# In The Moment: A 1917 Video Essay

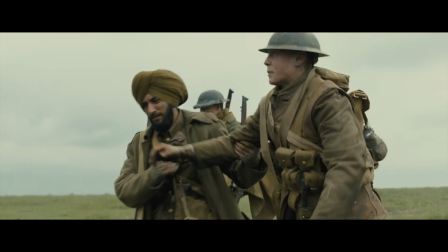So while this brief moment of 1917 is commendable and coming from a good and thoughtful place,
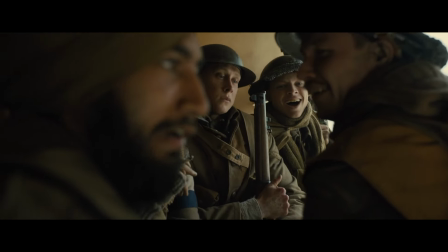I think the conclusion we can draw is that these communities should get to be telling their stories and get to be the main characters of those stories.
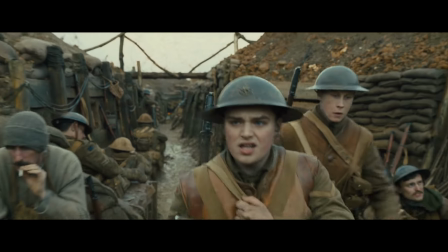1917 was never going to be able to do more than what we saw, given the story is centered on two young white men and I think that's okay for this one film,
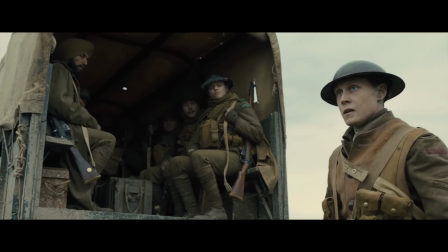but there is more history here that could be shown to us on film and taught to us in schools.
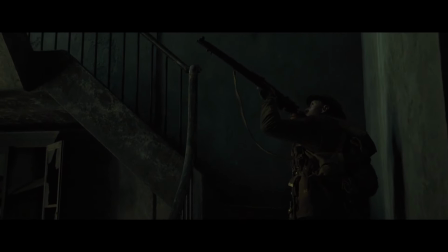So now let's talk about the Cinnamon Topography.
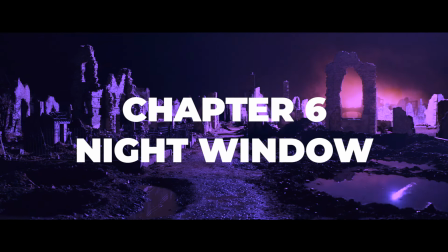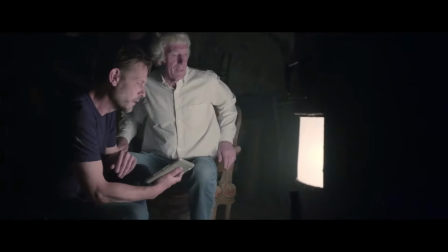So we've got to talk about the man, the myth, the legend, Roger Deakins,
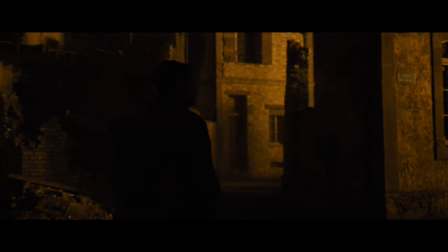because this movie looks rad as hell and he literally invented new
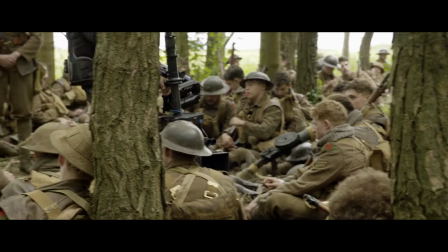techniques for this movie and managed to work in so many unpredictable outdoor settings,
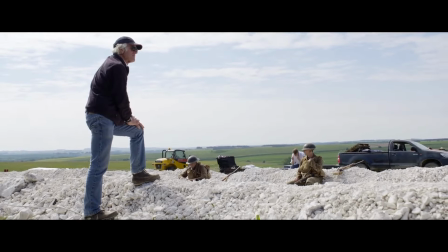achieving these absolutely stunning visuals. At one point in the commentary, Sam Mendes says, Nature basically gave us what we wanted.
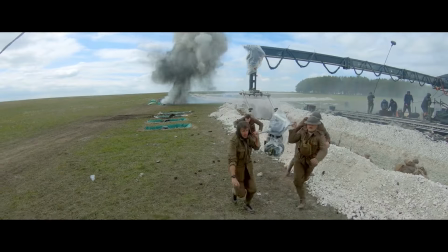Either that or Roger Deakins has a deal with God. And I just think there's a lot of gorgeous filmmaking on display here.
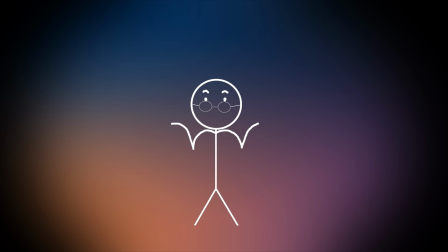Like I'm not a particularly aesthetic viewer.
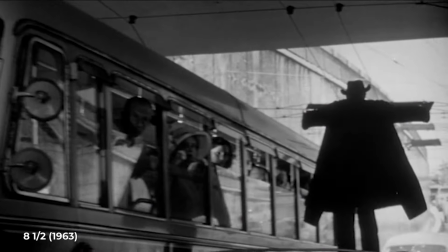I can tell you all through film school I would get these assignments like, write about the most important lighting source in this scene in Eight and a Half,
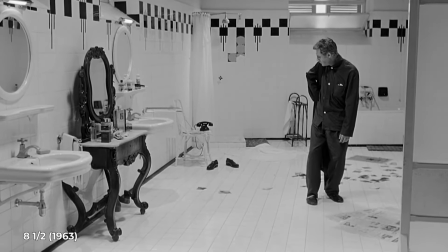and I bullshitted my way through so many of those assignments with mixed success,
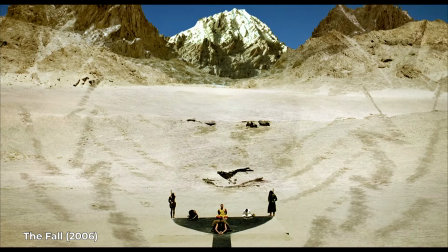and unless a creator is beating me over the head with a distinct visual style,
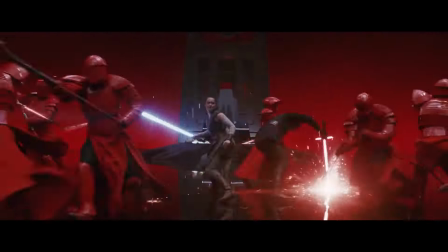I would be hard pressed to point at any individual shot and say more than, it's pretty.
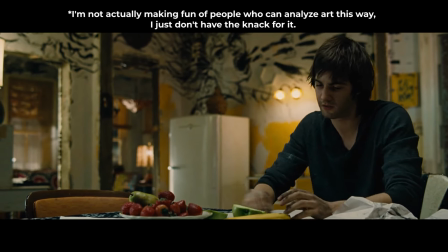I had teachers and classmates who would look at a shot like this and be like, oh the composition is so unsettling,
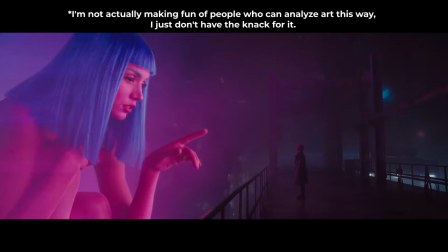look at those uneasy jagged lines, and the fact that the composition is heavy on the left side of the frame implies the presence of capitalism.
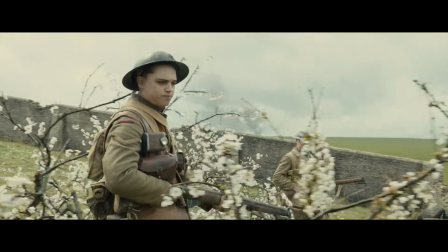I'm more of a writer than a visual stylist and I don't often find opportunities while watching films to admire compositions or whatever.
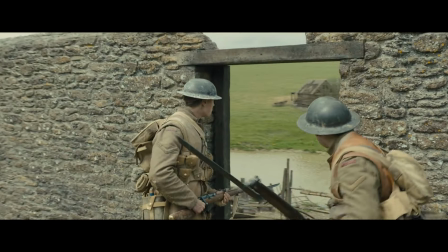This is what I like about the long take.
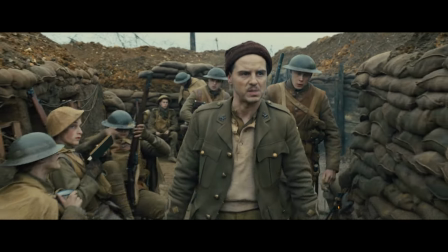In the commentary Mendez pointed out, that feeling that you're telling several stories simultaneously, that the eye is free to wander, that was very important to me. And this is what I love about 1917. I'm not usually going to sit and really take in all the elements of a scene because there just isn't time.
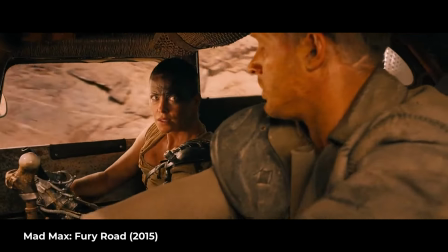My favorite movie, Mad Max Fury Road, deliberately went in the opposite direction,
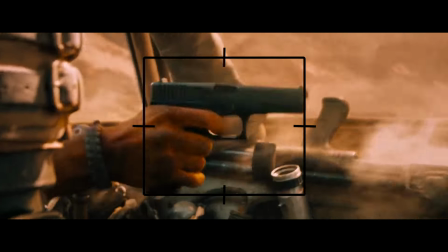having lots of shots with the important action in the center of the frame,
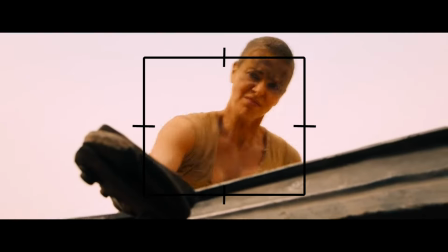specifically so that the edits could be even faster and audiences would still be able to track the action because their eyes wouldn't have to travel around the
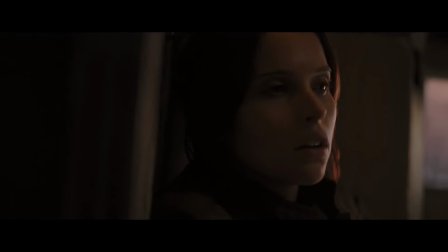frame. And my ADHD ass watches a lot of movies more or less the same way,
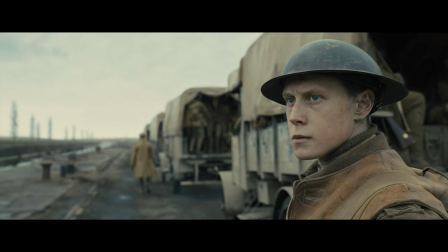but the long take and a movie made to look like a single take forces
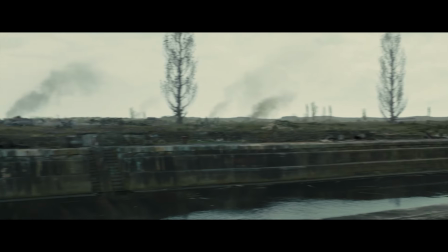me to slow down and really think about the individual images I'm being shown.
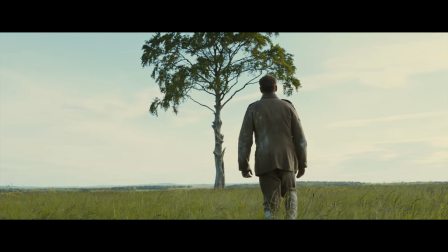When Schofield walks up to this tree at the end of the film, we watch him take every exhausted step.
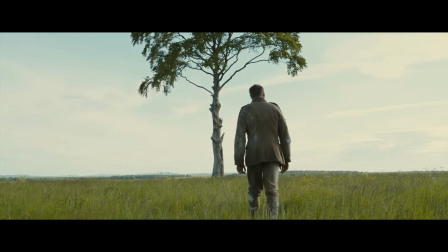We look at this gorgeous tree and the blue sky and the weariness of his shoulders.
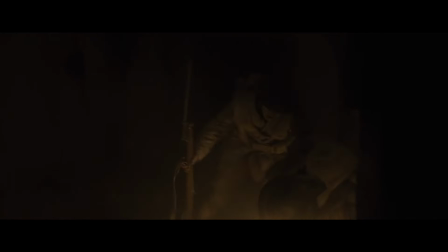I find this technique to be deeply immersive. Like, is it a gimmick?
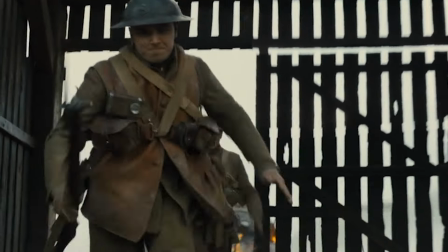Yes. Do I like it? Yes! I actually find the video game comparisons really interesting.
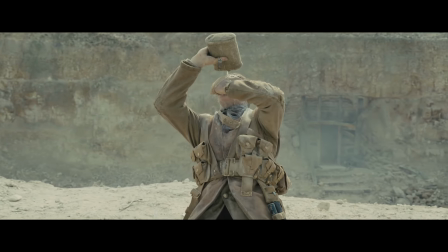And I don't just mean with the subplot of Schofield's canteen. In this scene, he empties it to clean the dust out of his eyes.
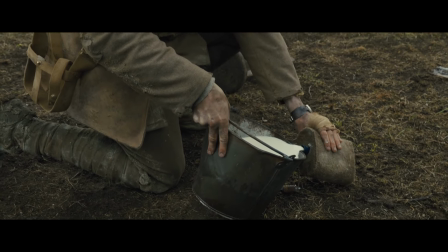He finds milk at a farmhouse and fills his canteen. And later, he finds a baby who needs milk.
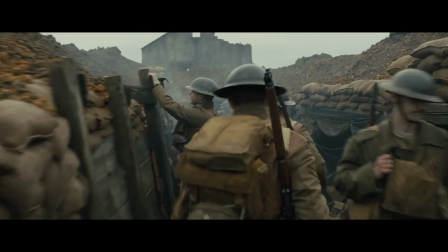Is it convenient? Sure. Do I care? Nope. But an element of the movie that does remind me of video games is the way the camera moves,
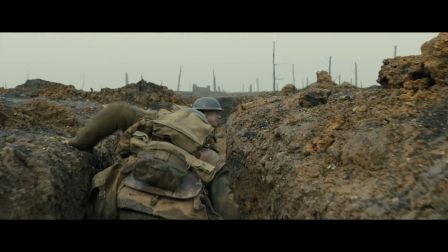often directly behind the characters in a way that's reminiscent of a first-person shooter.
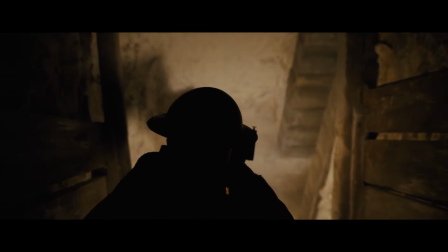If people want to call this the best video game movie ever, I won't even try to argue it.
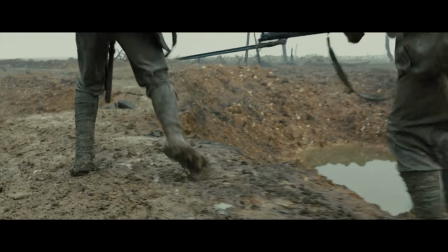I actually really love noticing how, because this movie can't rely on edits to bring us from a close-up to a wide shot to a two-shot,
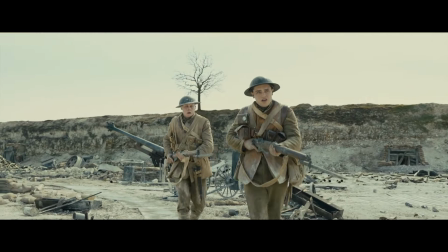the camera has to constantly be moving to get us those angles, and I just think it's really neat.
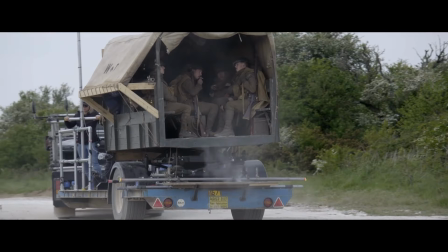This is the sort of movie where understanding all of the moving parts behind the scenes only makes me love it more.
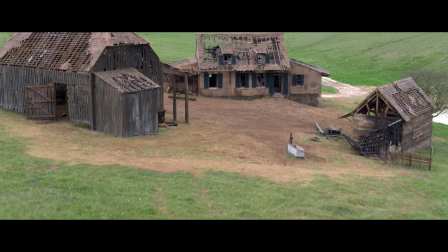Like, for instance, a lot of the trench sets and the farmhouse set were actually specifically built by having the actors walk through
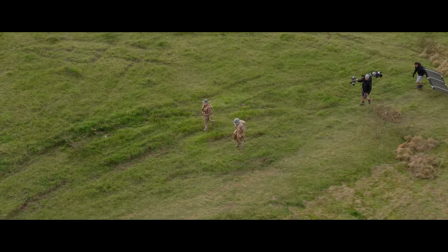their entire scenes in an empty field and putting down flags to mark the amount of distance they covered between each specific beat of a scene.
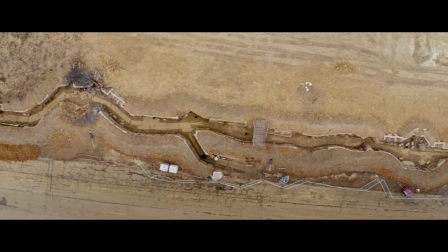And so these sets were specifically built to give the actors the space to deliver their lines before hitting specific landmarks.
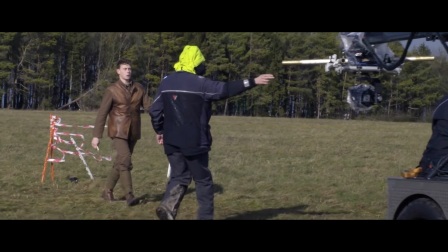The land cannot be longer than the scene and the scene cannot be longer than the land.
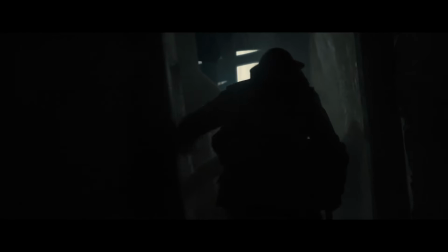And I mean, if you want to, you can absolutely find some of the edits that are stitching these lengthy shots together.
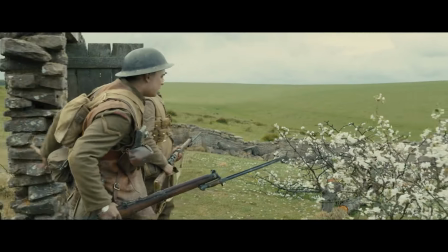Frequently an object will cross the frame and that functions to wipe the frame and transition into the next shot.
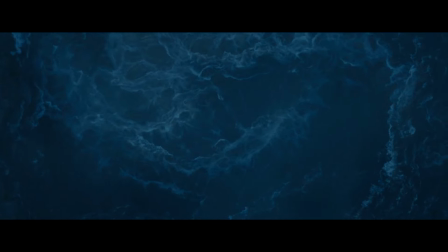Sometimes they use blends or morphs.
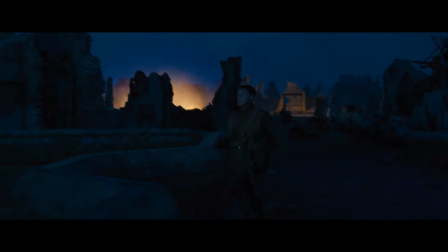Obviously anytime the screen goes black that's a cut and this is clearly a bit of CG to bridge these two shots.
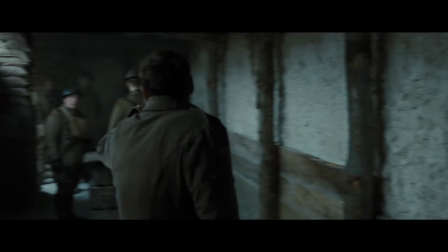I just think finding the seams makes me admire the end result even more.
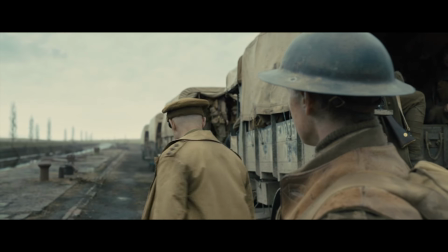So anyways, after Schofield leaves Captain Smith and the casuals truck behind,
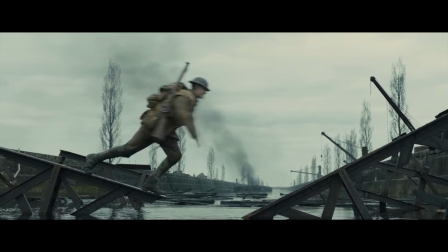there's this tent scene where he tries to cross a broken bridge and gets pinned down by a German sniper.
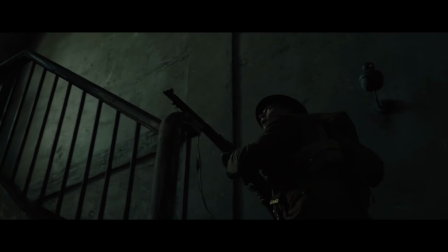After he thinks he's shot the man, he goes inside the broken down building to check so, you know,
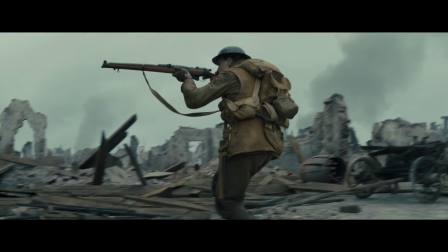he doesn't get shot in the back while trying to cross this big open area.
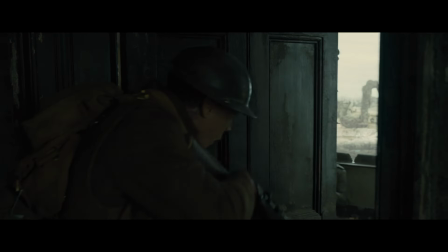It turns out the soldier is not dead yet and so when Will opens this door, they both shoot each other and Will falls down the stairs and we have the only visible, purposeful edit in the entire movie with this really long cut to black. When Will wakes up some hours later, we get the night window scene.
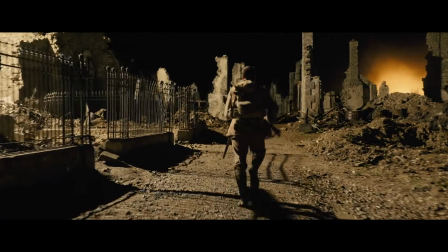A beautiful, nightmarish sequence where Will has to run through the now-destroyed town of Akust.
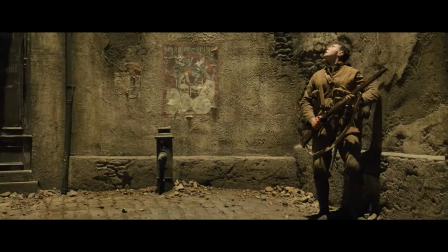Somewhere nearby, German soldiers are sending up flares, and so Will has to try and traverse this terrain and stay out of sight while his surroundings
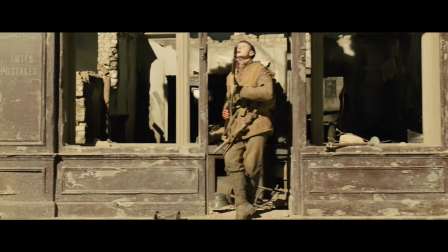vacillate between bright enough to be easily spotted by the enemy and blinding darkness.
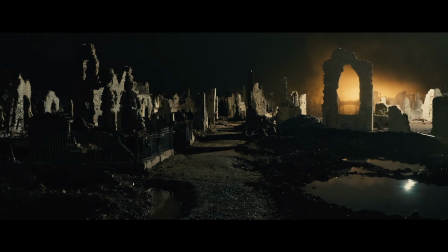It's such a strange, impressionistic sequence that feels so unreal and all the more haunting for it.
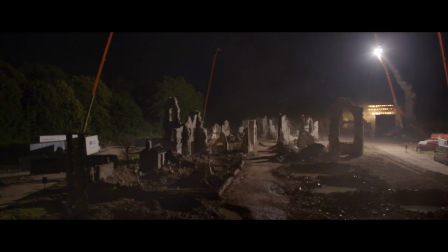Deakins actually used real flares attached to wires and
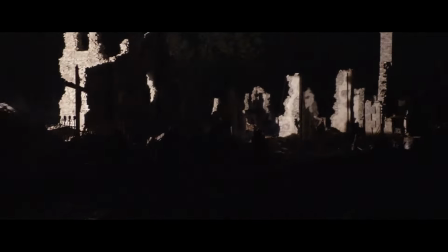cranes in order to control their direction and movement to better light the scene.
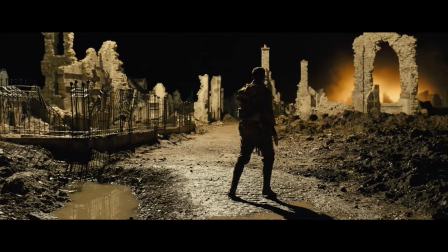And I really love this one moment here when Will, completely out in the open and exposed by the light of the flares,
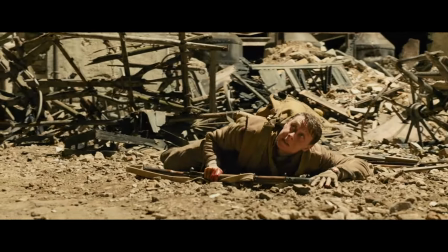ducks to the ground and just glares up at the light passing overhead.
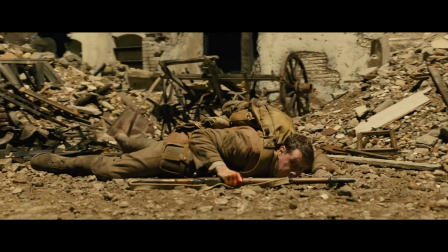He's clearly waiting for the cover of Dark to find somewhere better to hide and it's such a human little moment in the middle of this dreamlike horror.
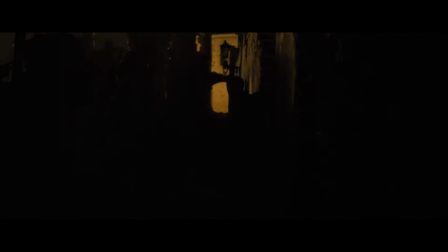I just really love that look. But once the flares stop, he finds the burning church at the center of town.
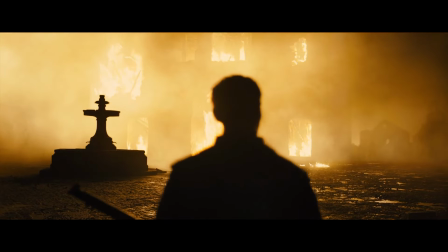Another stunning and hellish tableau. And then a German soldier finds him and chases him.
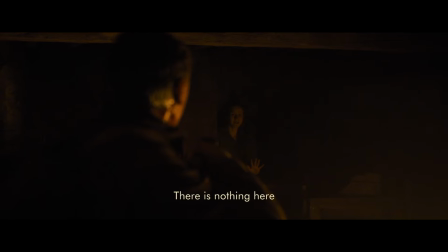He ducks into this building and finds this young French girl and a baby hiding from the soldiers.
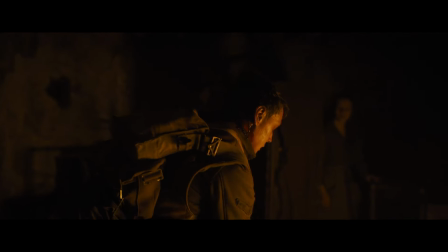It's a moment that allows Will and the audience to just rest for a moment after the frenetic pace of the previous sequence and
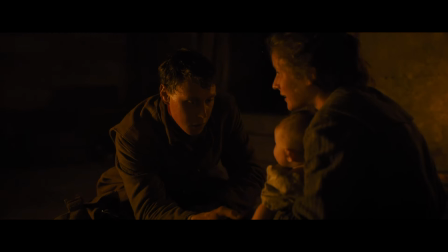I think it's sweet when this young woman decides to help him out and seeing Will be really good with this baby is just nice. The idea for the scene came from the fact that sometimes when the Germans invaded they would kill the men and leave the women and children.
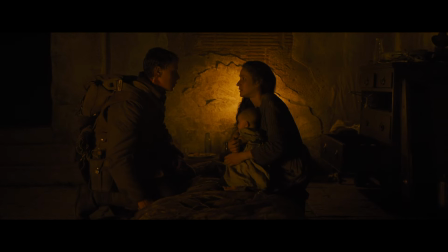Not always but sometimes according to Mendez. He also said this whole scene was a little bit of an ode to his young daughter who was less than a year old when he was working on the script which I think is very cute, but this respite can only last for so long.
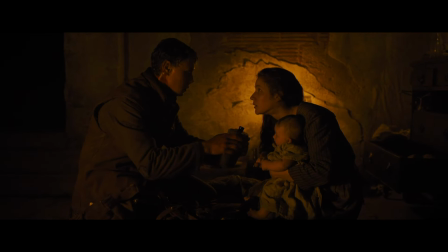So after he gives them his rations and the canteen full of milk he leaves them behind and ends up being chased and shot
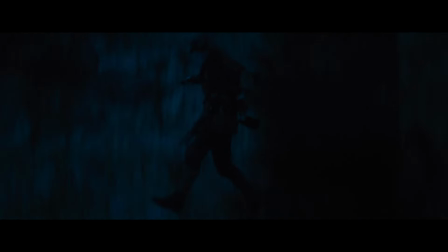at again leading to him jumping off a cliff and into a raging river where he almost drowns multiple times.